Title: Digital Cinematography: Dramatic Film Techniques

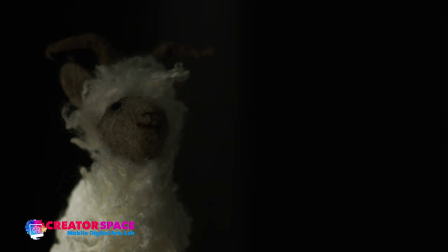(46:43)
and that's whether you know we want to establish that the room has a little bit of artificial lighting happening perhaps a ceiling lamp or it can just be totally like that and to me that's a great looking image just like that moody shallow depth of field motivated light from the window and a
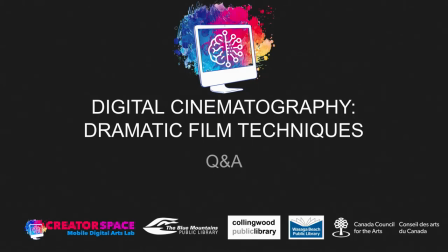(47:00)
little bit of the the key light there okay so let me just look i have some questions coming in okay answer these okay um okay if the if the object had different uh strengths or different colors so you
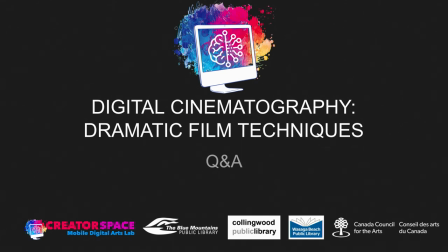(47:19)
know I guess you know different types of contrast in the in the subject as well the goat does have a little bit I tried to pick something that has you know like different colors within it so you know you can see here
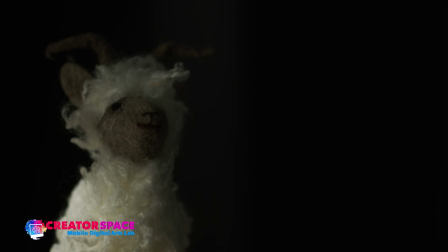(47:33)
too with the different colors the front the nose is brown I have the white curly like sheep hair and then the the antlers and stuff so you can see the white fur, so imagine if someone was wearing a white sweater, that would be the same idea.
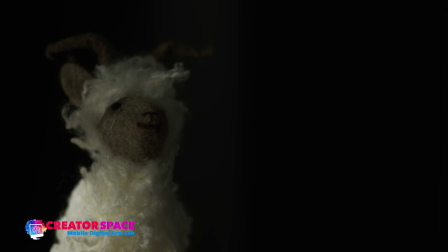(47:52)
You get maximum reflection and light and then the colors show up a lot more. So with, for example, when I put a little bit more of the,
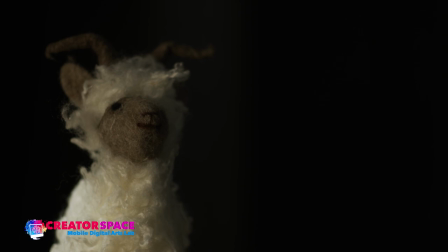(48:05)
notice how much more you see the warmth on the yellow on the I'm sorry on the white you see the yellow on the white then on the brown nose right it shows a lot more on that on the white first so think about the colors of clothing that your subjects wear right so we have our
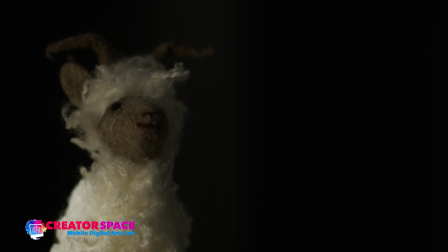(48:23)
skin tones that's one element then we also have the clothing so Matt you know the goat in this case is uh you know imagine if a person's wearing like a white sweater that's kind of what's happening here in our demo it's reflecting a lot so if that
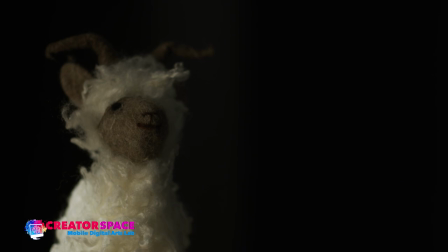(48:39)
was a little bit different it could end up being a bit different so you know just for fun we can swap out the goat with
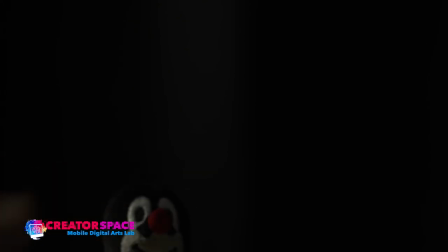(48:49)
this penguin and let's just have a
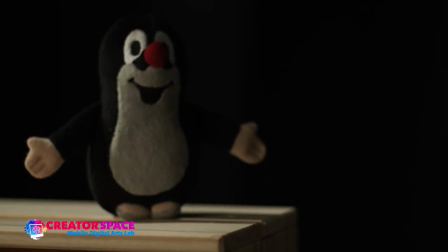(48:55)
look at that so now we have kind of a less reflective subject right and And now you can see that, you know, it's still working, but it needs a little bit more fill.
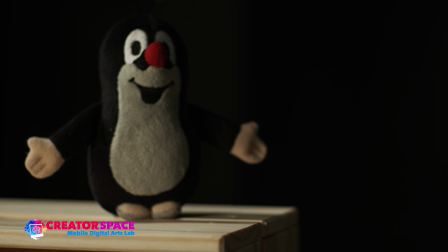(49:10)
And now you can really see with the black rim light how that's separating the background. So that's where you can really start to see how important the separation is, that you can see the character separating from what is just a black curtain behind, right?
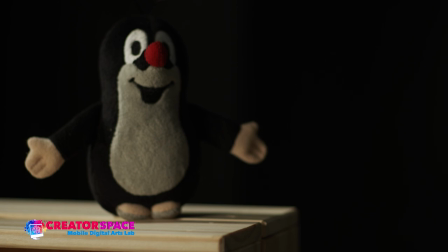(49:26)
So the different colors will reflect differently. So very good question. okay so a zoom lens well the same principles applies with the prime lens so definitely the zoom lens the same idea applies except that when we have
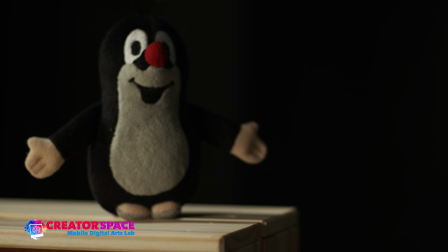(49:40)
a wider lens there's there tends to be a greater depth of field with the wider lens then in a telephoto lens it's